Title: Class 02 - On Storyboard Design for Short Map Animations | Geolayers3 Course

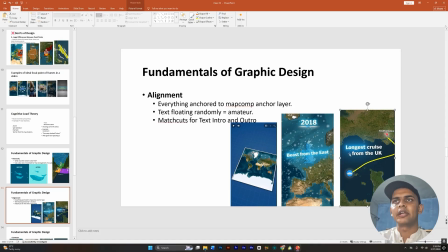[28:50]
And this frame is an example of another example of alignment, text alignment with the map. And you should really care about the map is not, the text is not floating on the map like we see in some videos. And this alignment works for the match cards for text intro, text coming in and coming out.
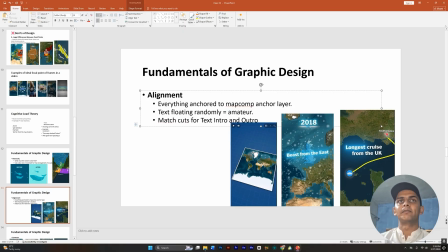[29:11]
And yeah, floating text looks amateur.
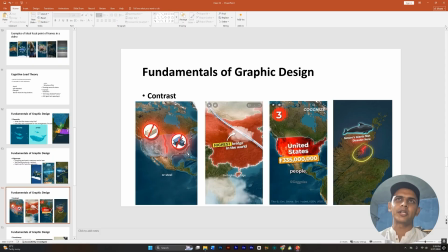[29:14]
And yeah, so the next principle in the fundamentals of graphic design is contrast, that I talked about earlier a bit.
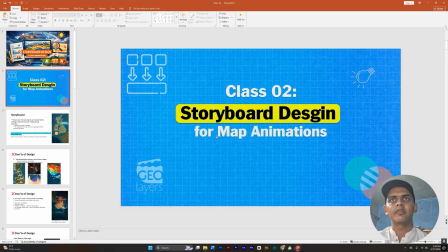[29:22]
For example, here I want the viewer to focus on the storyboard design, and for that I have used contrast color as contrast between the foreground and background.
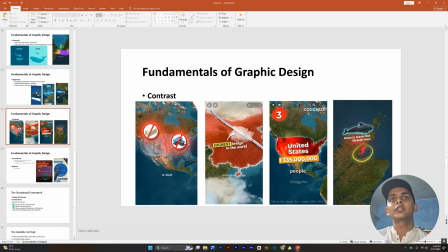[29:33]
You should keep in mind where the viewers should focus, and then work on making that thing very different from the background. For example, here the guy want to show this that these things were banned, concrete was banned,
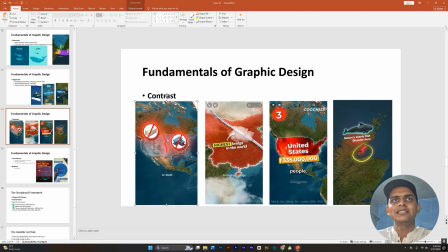[29:50]
and they had to grow this wall of trees, and he has used red against the green or blue background. Here against the red he has used yellow to highlight, to make the one object loud enough, the highestness of a bridge.
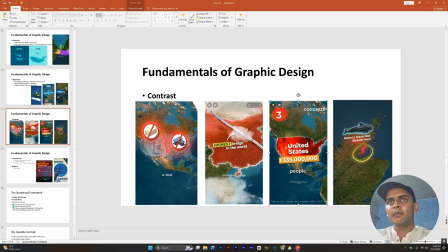[30:08]
And here again, this is the kind of same map, same color logic like this one, but look at how having contrast between this map of United States and the population numbers orange makes the design look good.
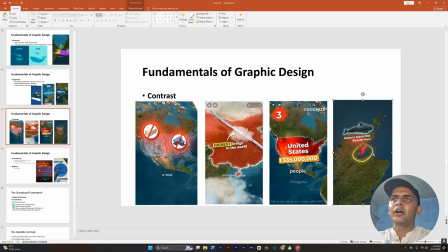[30:26]
Same principle I have used here, but I have overdid the contrast part, I think a bit. I could have gone just this is another video of mine, and I could have just gone with the yellow here on the dolphin's background.
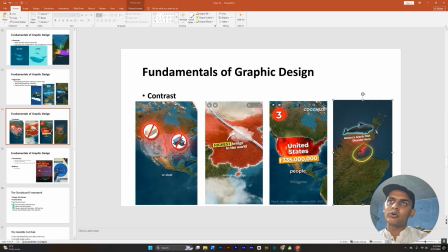[30:42]
I have tried to show the dolphin because without this glow that you see behind the dolphin, the contrast was not much and the dolphin was not visible clearly. So this is why I had added this glow behind it
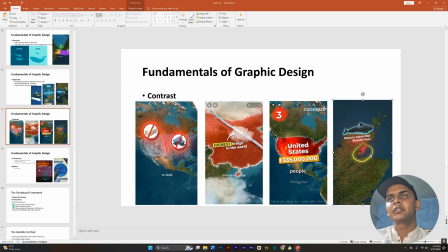[31:01]
by duplicating it and applying a fill, making it blue, and then applying a simple glow on it, and playing with the settings. So this is the importance of contrast that you should keep in mind if you want to make your designs better.
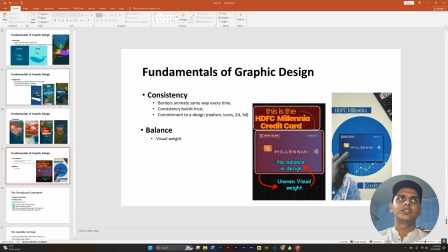[31:21]
Next is about consistency. Consistency that we saw in Geoglotals.
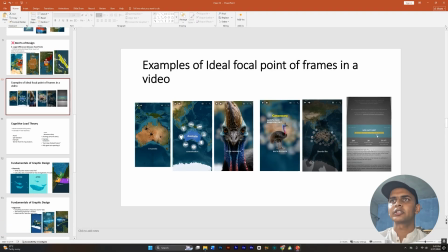[31:27]
This is what consistency is. Focus should be in the center, and he has been consistent with it in his design.
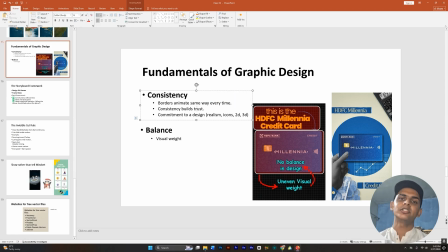[31:38]
Borders should animate same way. Consistency develops trust, and commitment should be to our design. If you are using icons for your video, then you should only try to use icons as much as you can.
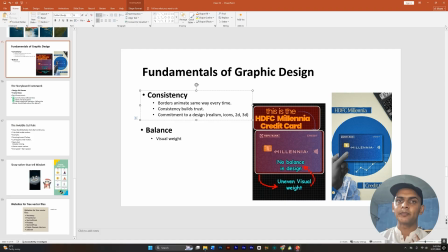[31:55]
Don't try to include real humans in it. Get 2D vectors of humans. If you're using very minimalist blank persons from the internet, try to use everything blank.
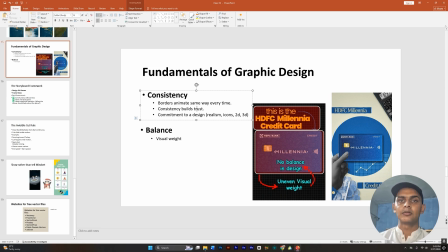[32:09]
Even for the population, use blank. Even for the houses, use minimalist icons. But if you're using 3D, try to use 3D for all the things, all the frames in the design.
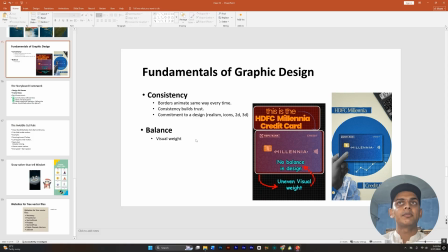[32:26]
Next principle in fundamentals of graphic design is balance. There should be a balance, and this is about not overwhelming the viewer
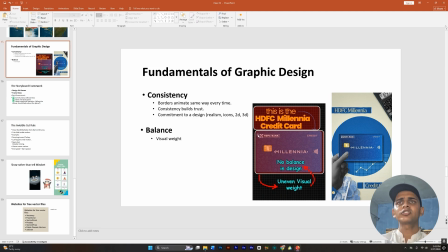[32:39]
with visuals, overloading the frame. For example, this is the some frames that I copied from AVTV school. By the way, great content there for anyone looking to learn editing, and they inspired me to actually make this video.